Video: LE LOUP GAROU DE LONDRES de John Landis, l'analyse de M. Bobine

John Peters and Peter Guber came to the cutting room to see the finished film, and they were quite taken aback by the gore, and very upset, ranting, and I said, okay. And I said, give us a week to 10 days to address these notes and then come back. So they went away, they came back in 10 days, we showed them the exact same movie, and they liked it.
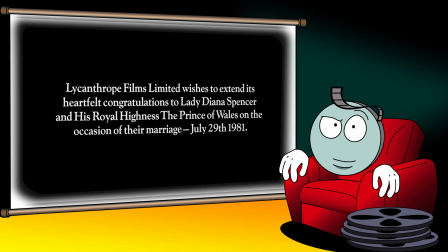Finalement, le seul compromis du réalisateur sera d'autoriser l'ajout pendant le générique d'un message de félicitations pour le mariage du prince Charles et Lady Diana.
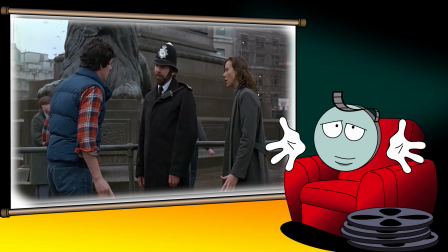Une façon un peu piteuse de s'excuser pour la scène où le héros cherche à se faire arrêter par la police en traitant l'héritier de la couronne britannique de pédale.
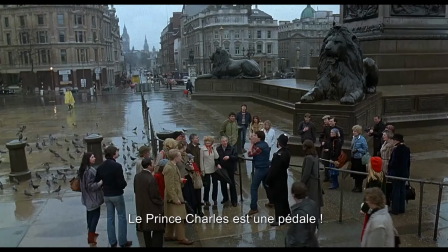Queen Elizabeth is a man! Prince Charles is a faggot!
Le Loup-garou de Londres n'est pas seulement un film pour lequel John Landis s'est battu, mais aussi dans lequel il a beaucoup investi lui-même.
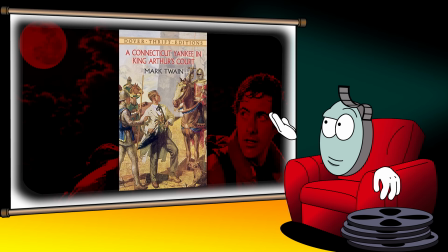Le titre est un clin d'œil appuyé à son livre préféré, qu'il a longtemps cherché à adapter. Le réalisateur a affublé son héros de son second prénom.
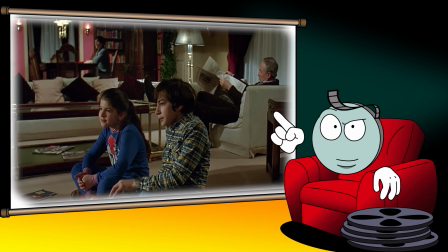Et les frères et sœurs de ce personnage s'appellent comme les propres enfants de Landis.
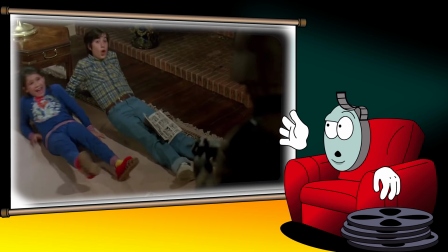Et enfin, vu la nature de ses cauchemars, on devine sans peine que le personnage est de confession juive, tout comme le réalisateur. Dernière preuve que Le Loup-Garou de Londres est une œuvre qui compte pour le cinéaste, en 2005,
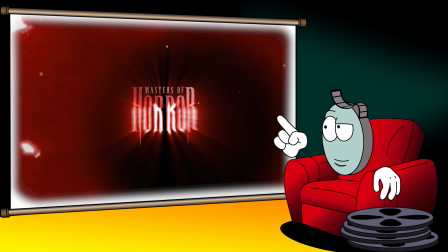dans l'épisode Dear Woman de la série anthologique Masters of Horror, un protagoniste fera référence aux événements du film,
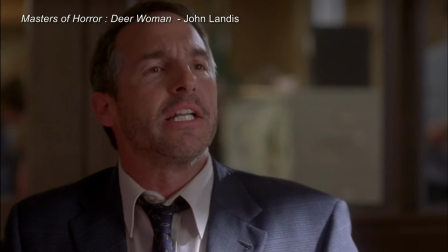donnant du coup l'impression qu'ils ont réellement eu lieu.
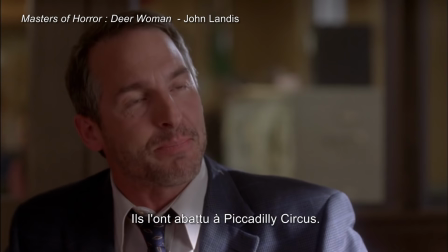In London, in 1981, a series of brutal animal attacks were directly linked to a freak wolf that was gunned down in Piccadilly Circus. I'm familiar with the case.
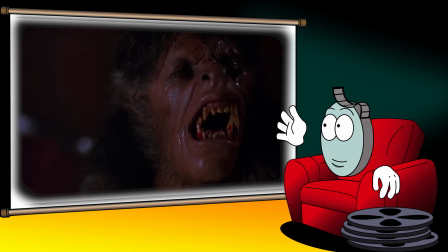Le truc sur lequel tout le monde s'entend sur Le Loup-Garou de Londres, et pour lequel il a marqué de façon indélébile tous ceux qui l'ont vu à l'époque, c'est la réussite totale de la créature.
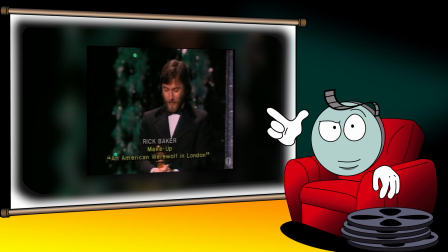Celle-ci vaudra au grand Rick Baker de remporter le tout premier Oscar du meilleur maquillage, une catégorie limite créée spécialement pour le film.
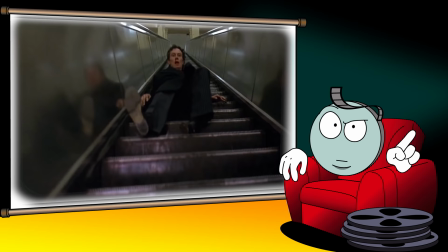Pourtant, ce fameux loup-garou, on a bien failli pas le voir. La première idée de John Landis était de le suggérer plutôt que de le montrer.
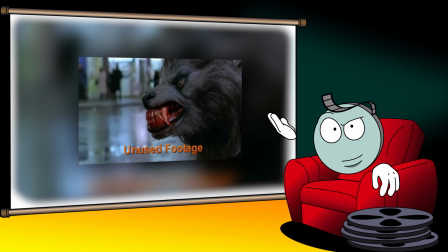Un peu comme dans ce plan-là, tiens. Mais le réalisateur changea son fusil d'épaule et décida de filmer la bestiole sous toutes les coutures en découvrant le fabuleux design de Rick Baker,
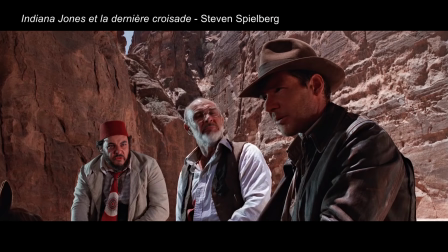basé sur son chien Bosco. Notons d'ailleurs que s'inspirer de son brave toutou semble être une constante à Hollywood à cette époque.
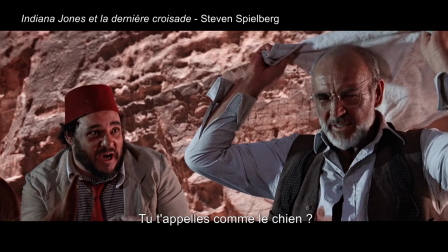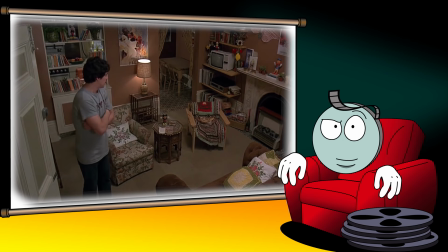Le gros morceau de bravoure du film reste bien évidemment la scène de transformation.
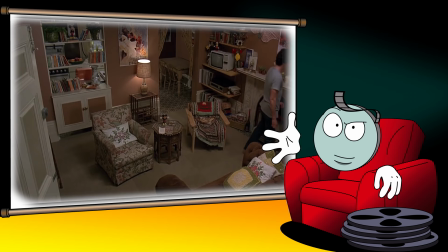Très intelligemment, Landis retarde autant que possible ce moment attendu, histoire de bien coller la pression à son audience.
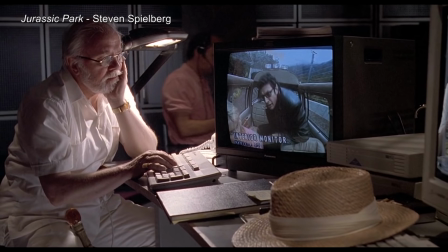Une recette que son copain Spielberg réemploiera avec succès 12 ans plus tard.
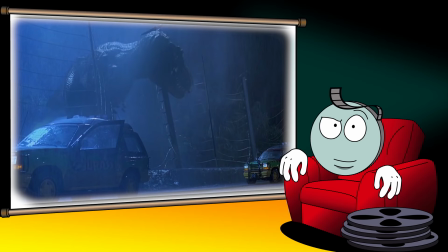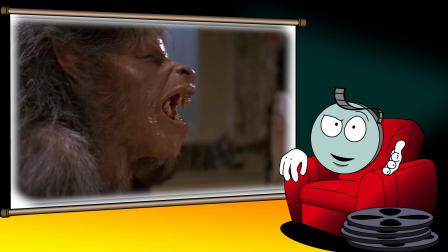Et comme dans Jurassic Park, le spectacle auquel on assiste relève littéralement du jamais vu.
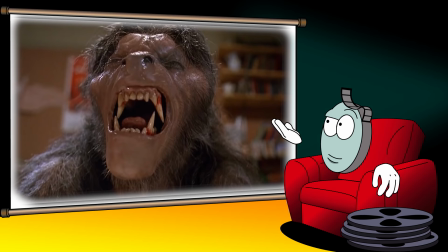Seulement là, le loup-garou n'apparaît pas de nuit sous des trompes de flotte, mais dans une lumière crue et dépourvue d'ombre, interdisant toute triche.
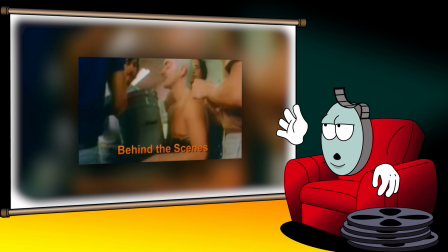Rick Baker devra user de toute son inventivité et torturer le pauvre acteur David Naughton pendant 6 longs jours pour obtenir ce genre de plan.
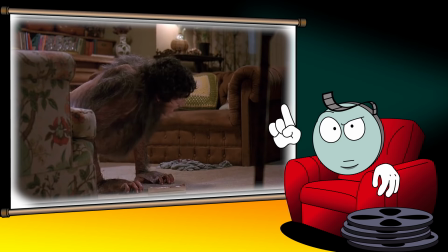Si la scène de la métamorphose est à ce point marquante, ce n'est pas seulement pour la qualité de ses effets spéciaux, mais aussi parce qu'elle insiste pour la toute première fois sur l'extrême douleur qu'implique le processus.
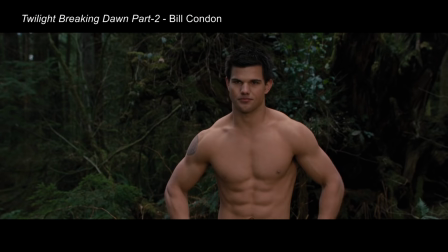Soit, l'antithèse totale de ça.
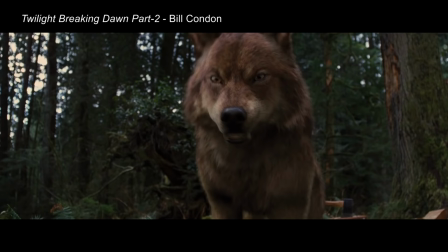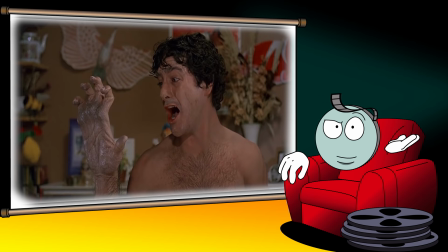Elle synthétise aussi parfaitement toute l'ambition de John Landis sur Le Loup-Garou de Londres, à savoir réaliser un film au carrefour de la comédie et de l'horreur. Ce mariage entre deux genres a priori antithétiques est l'une des raisons pour lesquelles le projet a mis si longtemps à se monter.
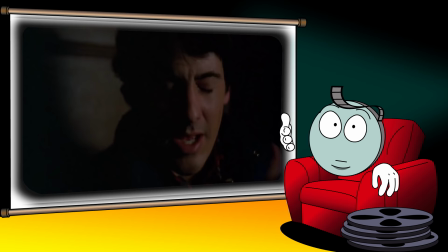Toutes les compagnies démarchées par le réalisateur craignaient que le public ne soit désarçonné par le résultat, trop déconnant pour les uns et trop gore pour les autres. Mais ce qu'il prenait pour une faiblesse est, si vous voulez mon avis tout à fait rétrospectif, ce qui fait une grande partie de la force du film.
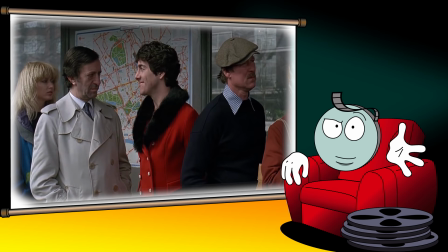Loin d'avoir le cul entre deux chaises, John Landis louvoie avec virtuosité entre les deux registres,
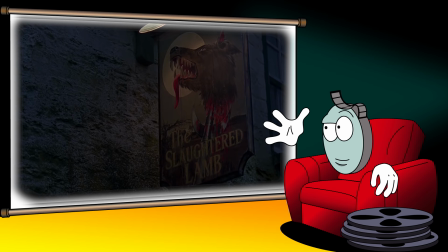s'amusant à les alterner et même à les mixer pour créer des réactions inédites chez le spectateur.
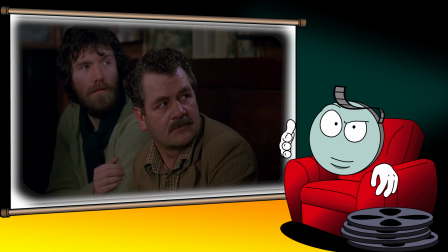Le réalisateur ouvre les hostilités dans la scène du pub, qui commence dans une ambiance pesante fortement inspirée des films d'épouvante de la Hammer.
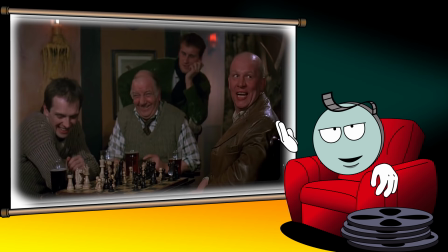Hello.
Puis Landis s'amuse à détourner le cliché des villageois suspicieux, en montrant qu'ils savent aussi à l'occasion apprécier une bonne blague.